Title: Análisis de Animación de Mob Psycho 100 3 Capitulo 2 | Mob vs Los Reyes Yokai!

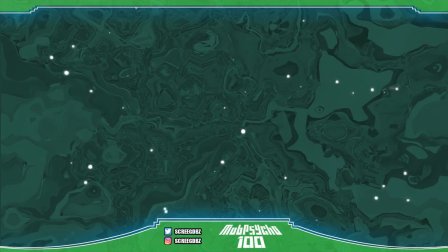0:00 Muy buenas a todos, ¿cómo están? Espero que estén muy bien y sean bienvenidos una vez más a mi canal.
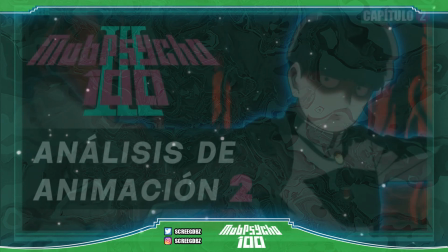0:06 Hoy estaremos analizando la animación y el contenido del episodio número 2 de la tercera temporada de Mob Psycho 100.
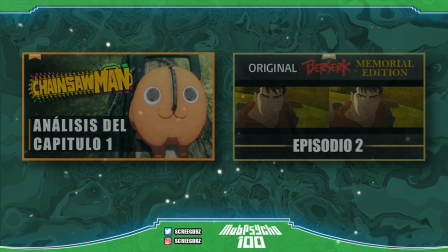0:14 Les recuerdo que en el canal ya está disponible el análisis del primer episodio
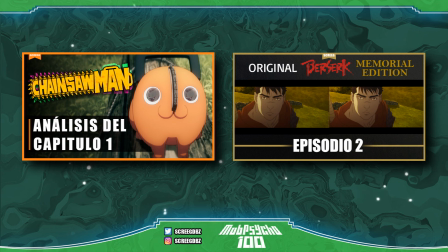0:19 junto al análisis de otras dos gran series del momento. Sin nada más que añadir, ¡comencemos!
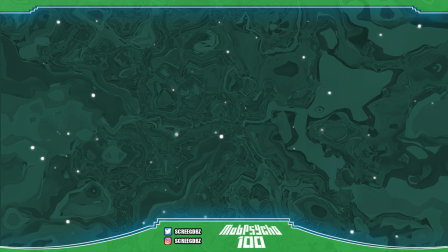0:30 Luego de un episodio tranquilo e introductorio a la tercera temporada,
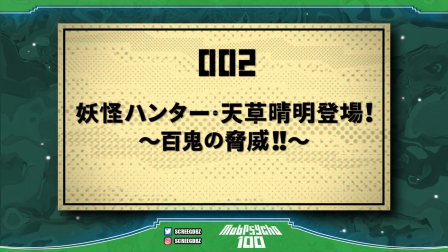0:34 Mob Psycho regresa con un impecable trabajo animado en su segundo episodio.
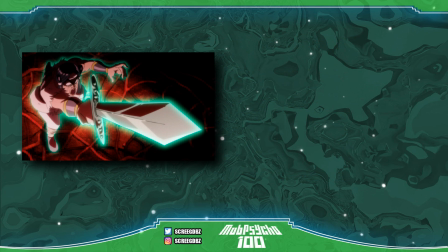0:39 La obra de Wan se caracteriza por tener buenas dosis de acción, pero también por tener un humor muy particular.
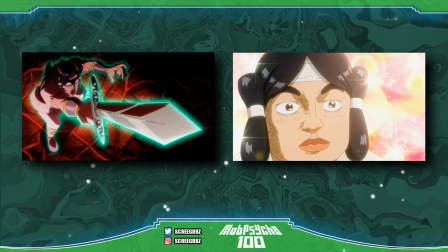0:46 El anime de Mob logró captar exactamente ese humor tan particular, agregando un trabajo excelente en la estética general del anime,
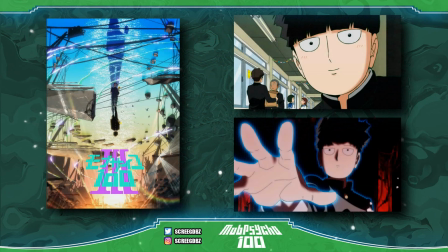0:54 la cual se acopla de forma impecable con la obra en sí, dotándola de mucha individualidad comparada a otras grandes producciones del medio,
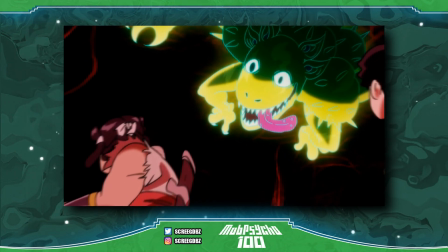1:02 con elecciones gráficas únicas y que llevaron a las dos primeras temporadas a ser dos piezas de culto a la hora de recordar la década pasada.
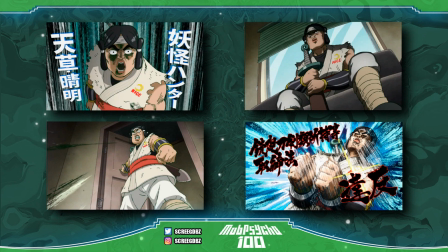1:10 Este episodio fue uno de los más divertidos en lo personal, captando exactamente la representación de aquellos clichés y costumbres de los guerreros de ficción en El Cazador de Yokais.
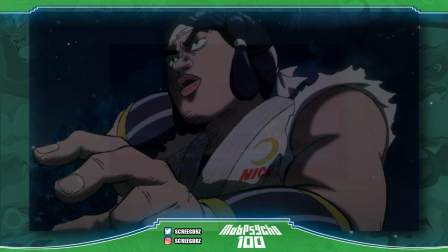1:22 Desde esos planos panorámicos mirando al horizonte o el vuelo de las hojas en cámara para dar más estilo a sus diálogos.
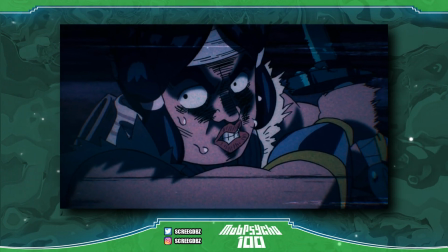1:29 También tenemos aquellos cortes y planos que son muy comunes de ver en animaciones clásicas de peleas con espadas.
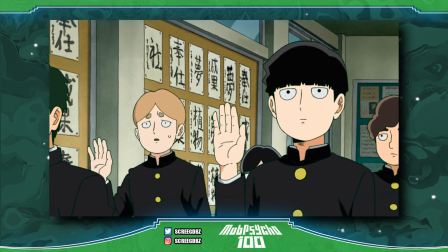1:36 El capítulo se mantuvo bastante tranquilo durante todo el comienzo, no abusando de grandes escenas animadas,
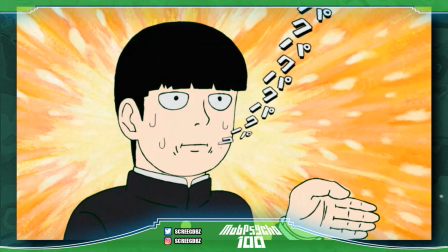1:43 centrándose en aplicar los recursos gráficos habituales de la serie,
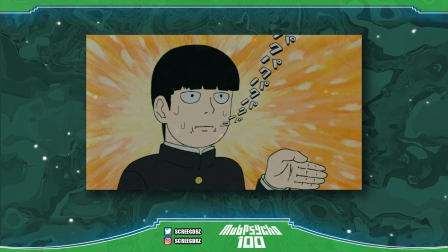1:47 dejando la calidad animada a exclusivamente ciertas secciones del acting de los personajes.
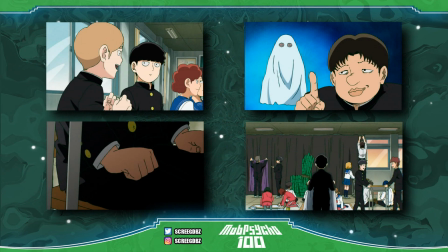1:53 La historia se continúa desarrollando de la forma que podemos esperar de Mob, con nuestro psíquico favorito experimentando y tratando de crecer personalmente con cada obstáculo social que se va haciendo presente en su camino. El hecho de que Mob quiera realmente hacer algo divertido e interesante para el festival
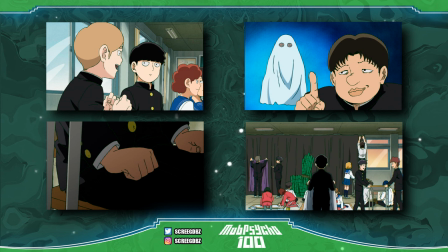2:10 demuestra un crecimiento y empatía por el resto de participantes de este evento. Estas decisiones valen mucho en cuanto al desarrollo de personaje de Mob,
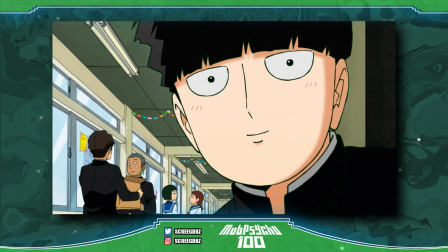2:20 demostrando que aquel niño que poco interés tenía por participar en cualquier club o evento,
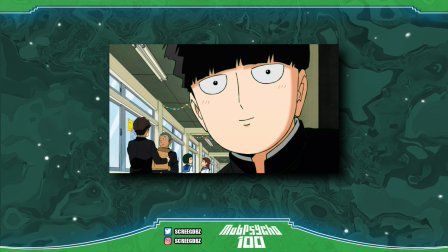2:25 ahora mismo dejó de existir para dar paso a un Mob mucho menos inseguro y más abierto en cuanto a sus deseos y pensamientos. Y si algo destacó durante todo el episodio, fueron las transiciones de muchos planos y escenas.
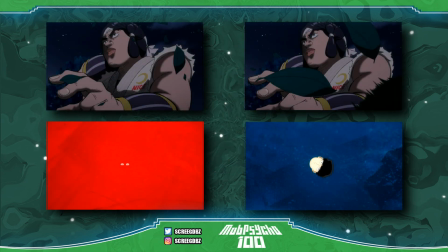2:40 Desde el comienzo, durante el discurso del cazador, podemos notar que se utilizan las hojas para realizar una transición excelente que nos lleva hacia el opening. Estas transiciones tan bien integradas las vemos muchísimo en todo el capítulo, sobre todo en el combate final.
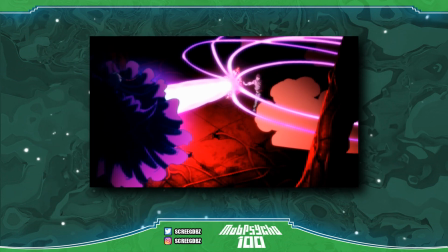2:56 Las transiciones cumplen una función clave a la hora de conectar todo el combate de los psíquicos contra los reyes yokai.
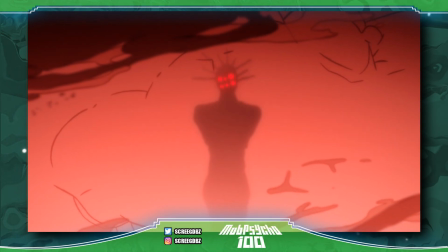3:03 Aprovechando el humo, vapor, energías,
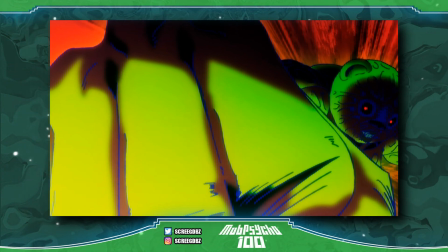3:06 líquidos o el arrastre de ciertos cuerpos para dar paso a otros planos que nos traen escenas o secuencias totalmente diferentes.
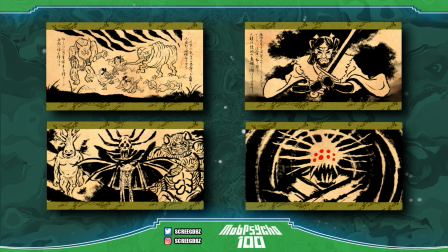3:13 Y un detalle que me gustó mucho en cuanto a lo que es el dibujo fue el pergamino del cazador pintado de forma tradicional. Creo que puede ser un trabajo que pase desapercibido para el público general,
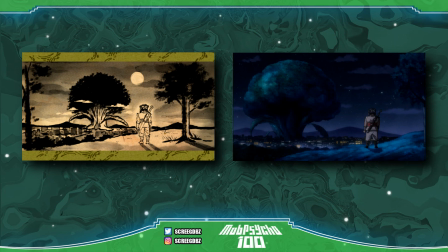3:25 pero cualquiera que dibuje o diseñe piezas gráficas creo que podrá apreciar la intención y la calidad del trabajo de esta escena en particular.
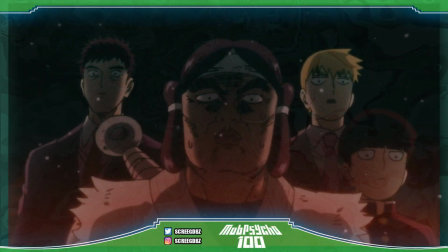3:36 El combate final es el momento clave que se lleva todos mis aplausos,
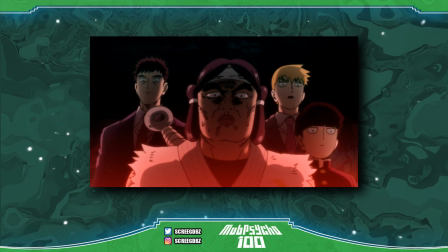3:40 ya que demuestra una conexión excelente entre el talento de los distintos animadores responsables de este trabajo.
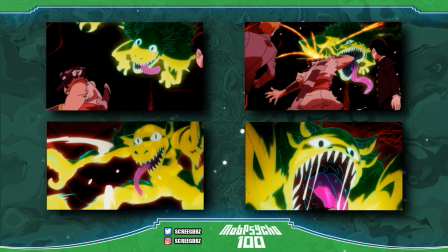3:47 Desde lo más obvio a lo más complejo, el trabajo de efectos, colores y luces continúa siendo el apartado más llamativo y único de esta serie,
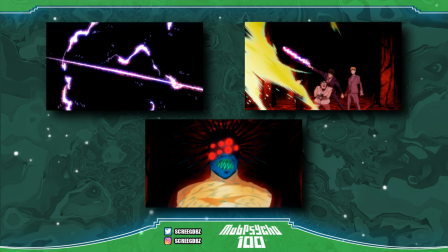3:55 contando con elecciones gráficas muy bonitas que añaden mucha personalidad a cada momento visual de la pelea.
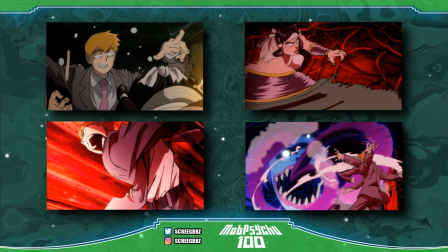4:02 El acting, tanto en la acción como en el movimiento general de los personajes, siempre se mantuvo muy expresivo y bien trabajado, aplicando arrastre en los colores y formas, manteniendo incluso la clásica acción de repetir extremidades o cuerpos para crear mucha mayor sensación de velocidad entre cada escena.
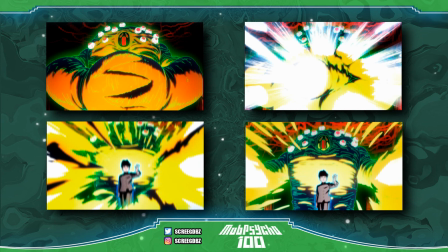4:20 De verdad, el anime de Mob es increíble en crear planos llamativos desde todo lo compositivo y del uso del color, creando contraste entre los colores opuestos como el rojo y el verde,
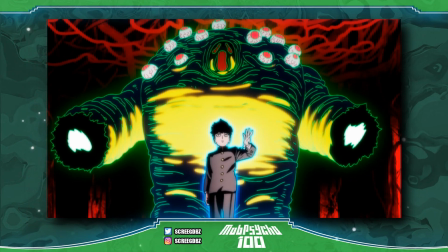4:31 contrastando mucho más con el brillo amarillo que nos destaca a Mob en el centro de la imagen.
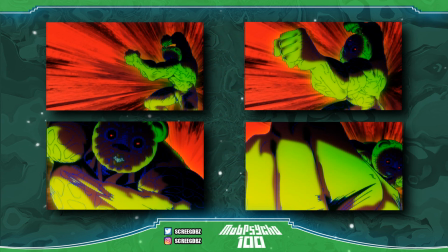4:37 El super puñetazo del yokai oso fue animado por Yusaku Nagahama,
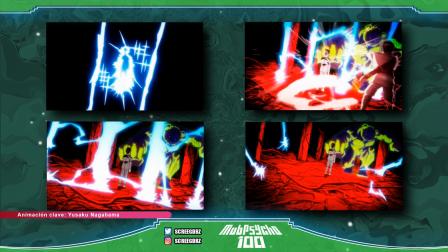4:41 aprovechando la secuencia para darnos un juego de efectos preciosos en el impacto del golpe de Mob. Es un corte bastante reducido en duración,
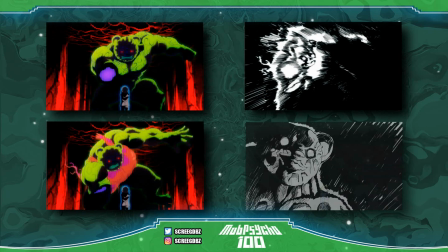4:49 pero se extiende si tenemos en cuenta de que Nagahama también trabajó en el corte del yokai oso, siendo reventado junto al otro yokai por Mob.
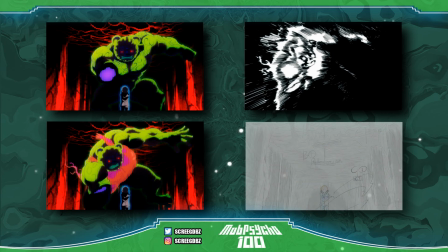4:57 Este momento final en particular es simplemente perfecto y muy llamativo.
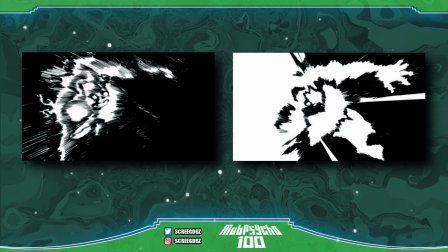5:02 No solo vemos aplicado los clásicos frames de impacto,
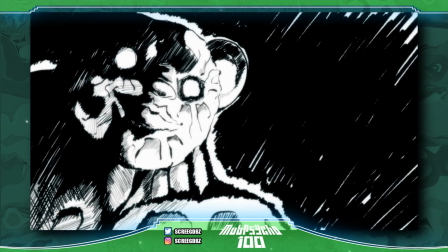5:05 sino que también vemos un primer plano del yokai oso en este mismo estilo de frame de impacto.
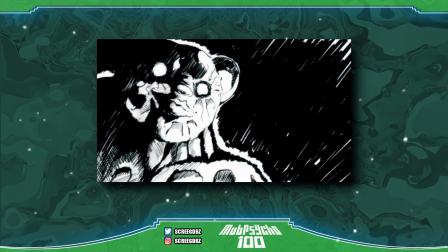5:11 Algo que destaca mucho y que no suele ser lo habitual en estos detalles animados.
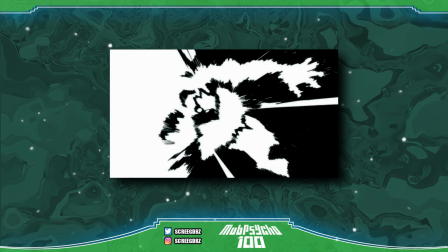5:16 Además, luego de que el frame de impacto deja de estar presente en pantalla,
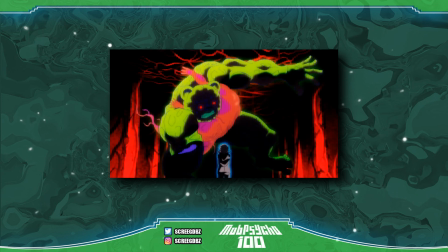5:20 el yokai oso mantiene su posición por un par de frames antes de salir despedido hacia el costado.
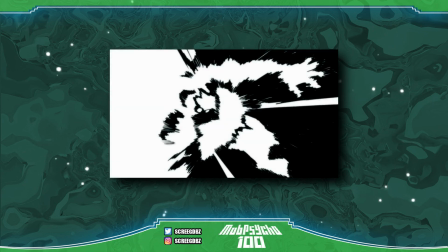5:26 Lo normal hubiera sido que luego de que el último frame de impacto desaparezca de imagen, el yokai saliera volando inmediatamente,
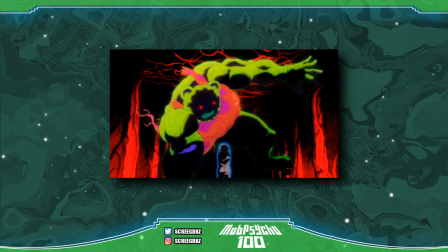5:33 pero al mantenerlo un par de frames más antes de que eso suceda, lo único que logra es enfatizar mucho más la fuerza del golpe,
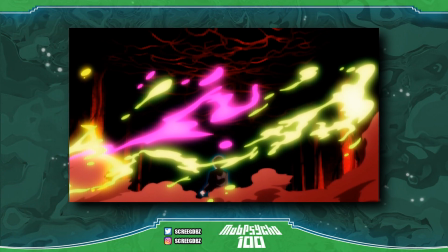5:41 haciéndonos ver que fue tal la velocidad del mismo que la reacción del cuerpo fue incluso más lenta que la acción.
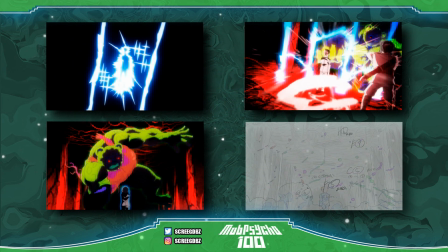5:48 Sin duda un corte exquisito que nos abre las puertas a una estrategia o accionar muy útil en lo que a animación se refiere.
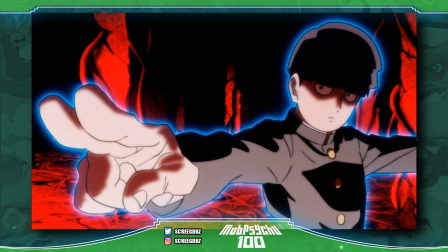5:56 Finalmente, esto nos deja con la última gran secuencia que no es para nada algo menor.
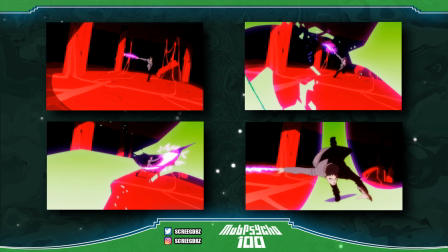6:01 El despliegue en combate de Serizawa fue un corte que me provocó querer aprender
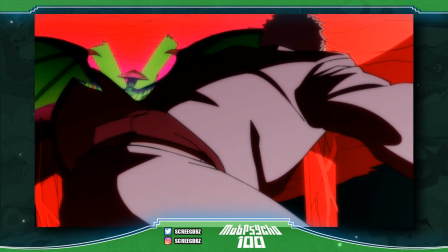6:05 a manejar esos ángulos de cámara tan únicos en todos mis proyectos animados.
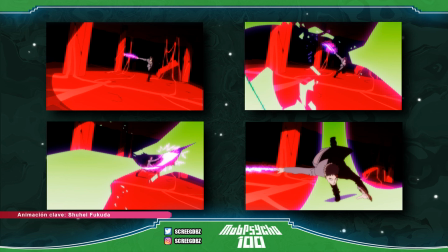6:10 Es innegable cómo el animador Shuhei Fukuda consigue crear una dinámica increíble del combate continuo de Serizawa durante toda la pelea. Es increíble y demuestra mucho la ambición de los animadores por mantener la calidad y la belleza de la animación tradicional.
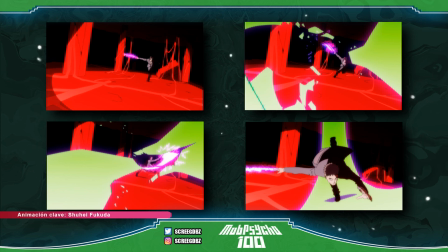6:26 Recordemos que Mob no posee absolutamente nada de CGI, ni siquiera para los fondos en movimiento, siendo una producción que celebra y mantiene aquellas visuales retro que impulsaron a toda una generación de animadores a querer formar parte de la industria. Simplemente un trabajo animado sin igual que, como siempre digo, sigue coronando,
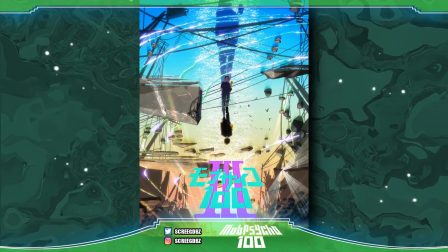6:46 en mi opinión, a Mob como la mejor adaptación animada de los últimos tiempos.
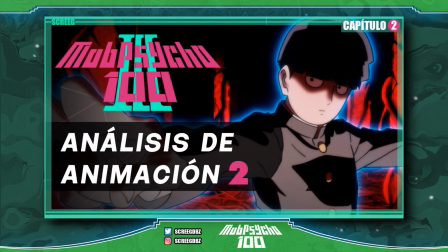6:51 El segundo episodio de Mob Psycho mantiene un nivel perfecto en la presentación del contenido.
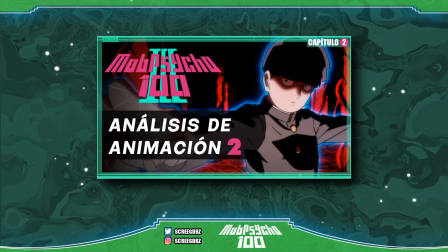6:56 No se descuida la trama ni tampoco la calidad de la animación, siendo esta última uno de los factores más atrapantes y bandera del trabajo de Bones con la obra de Wan. Sin duda sé que los futuros episodios lograrán convertirse en piezas únicas que nunca
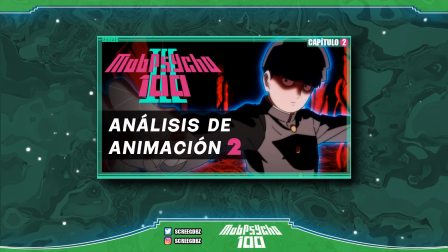7:12 será tarde volver a visitar para aprender y encontrar referencias únicas de calidad.
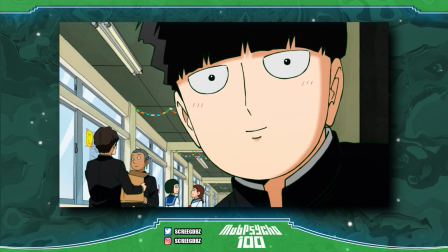7:17 Díganme, ¿qué les pareció este segundo episodio? ¿Creen que Mob Psycho 100 consiga romper la internet como ocurrió en la temporada pasada?
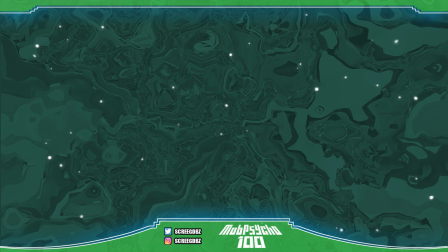7:24 Cuéntenme todo en la caja de comentarios. Si les gustó, déjenme su like, comenten y suscríbanse, ya que eso me ayudaría muchísimo. Síganme en mis redes sociales, que están en la descripción del video, y no se olviden de activar la campanita para no perderse de los futuros análisis. Sin nada más que añadir, ¡hasta la próxima!